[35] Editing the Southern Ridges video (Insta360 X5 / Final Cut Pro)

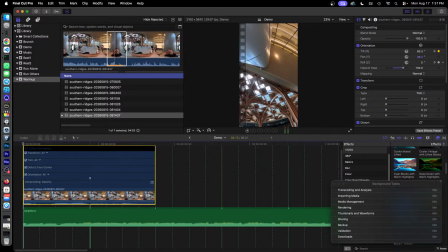And I want to change the roll so that it looks nicely aligned. See? Now everything looks horizontal. And as I move it down, you can see that the roll changes and it rolls back to normal, right? So that's what I did.
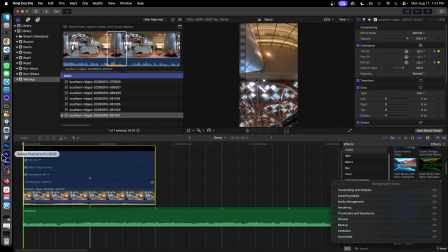So I changed the roll so that everything is nicely aligned, horizontal, nicely geometric. Then I slowly roll it towards Shing like this. Yeah. So it can get quite complicated.
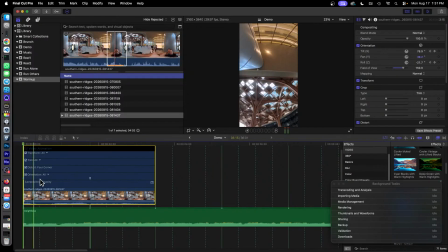So you can see that I'm using 2 layers of keyframes to animate the roll as well as the tilt. Yeah. Then I maybe I added some pan also to make it really, to make it look nicer.
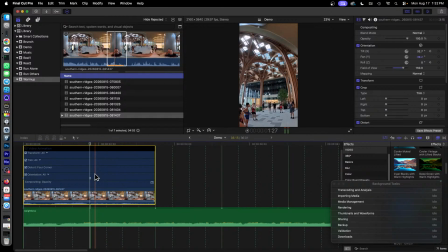Yeah. Yeah. Yeah, that. So it's a lot of layering involved.
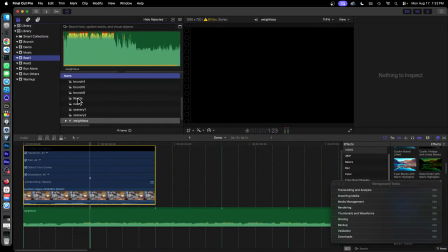Let me head back to the original video I was doing. I was doing reel 1 and next to I was doing reel 1, yes.
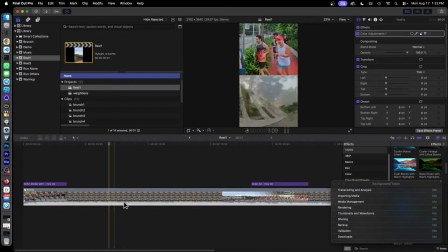Okay, I'll explain why reel 1 has got this sub clip, but let's go into this reel 1A.
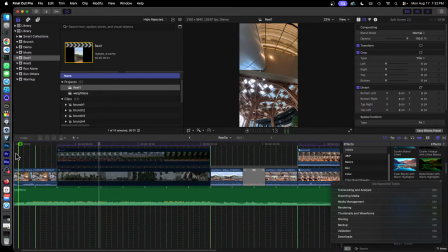So this is the compound clip that I use. So notice that it starts from the top. Then after that, slowly scrolls down. But then you see there's a zoom motion here. So the zoom motion is done by using a field of view.
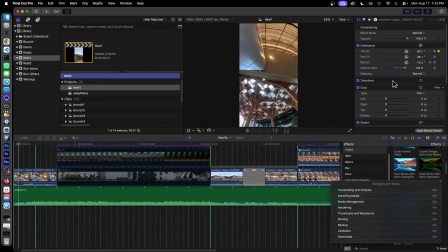Notice that the field of view will change. This thing here, it will change as I zoom in to Shing. Yeah. So it gets quite complicated, but roughly that's how we do this kind of animation.
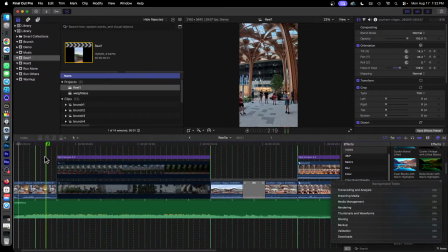Yeah. But anyway, that's how we created this opening clip. Then the next part of the clip has got a split screen. We use a two-way split screen. The top is of people running, and the bottom frame is of the scenery, right?
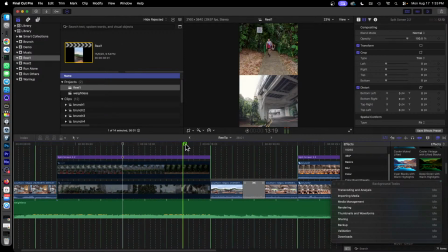I captured a lot of scenery. I didn't want it to go to waste, so that's why I put it in the lower frame. But in any case, the lower frame will be partially obscured by the Instagram titles. So lower frame is not so important. Upper frame is more important, and that's why I put the people on top.
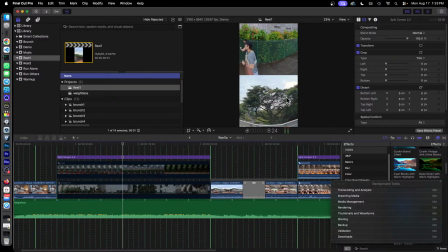Notice also that I desaturated the scenery at the bottom so that we can focus more on the folks on top. How did I do this? I created two clips. There's a run one and scenery one. Okay. I drag the clips into the timeline, make sure that it fits with the music.
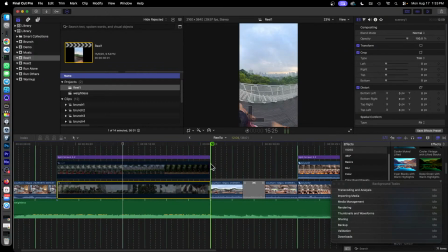In this case, you can see that everything is precisely aligned to the chorus. Yeah.
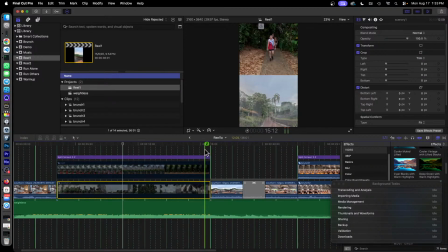Let me go through the whole structure first. So I'm aligning everything according to the structure of the music.
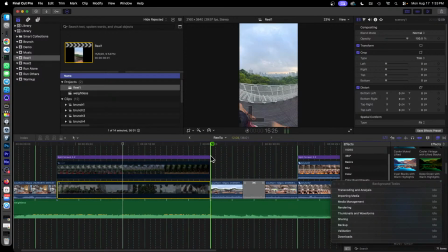This is the chorus. This is the end of the chorus. And I believe this is a part of the music that says, weightless and being free and all that. So that's why I decided to go full frame and show the Henderson Waves Bridge. And then I do a smooth dissolve to the branch, right?
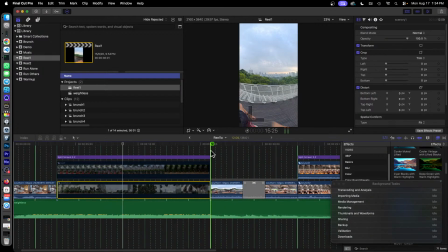Notice that everything happens within these two bold lines. There's a bold green line here, and there's another bold green line here, right? Everything happens in there. It corresponds to a section to the music, the post-chorus, I believe, right?
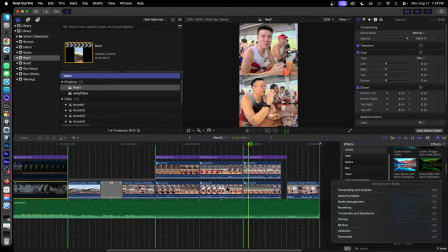And then it goes into the verse, which is these lines here. So again, notice that I split out the branch segment according to the structure of the song. This starts a post-chorus, or is it the verse? I think it's the verse. So the first two bars of the verse,
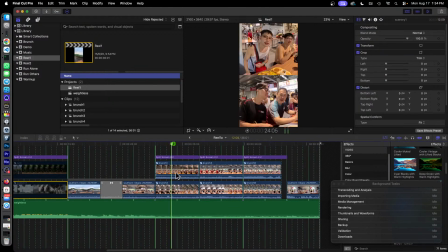I show some friends eating brunch. The second two bars of the verse, I will show another two bunch of friends eating. Then another verse here, I will show more friends eating.
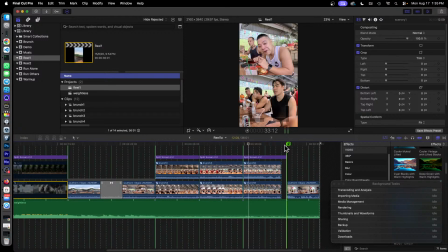Then towards the end of the music, I will just show just an establishing shot of our Kent Ridge MRT. Yeah, just to we started at Kent Ridge MRT, we finished at Kent Ridge MRT.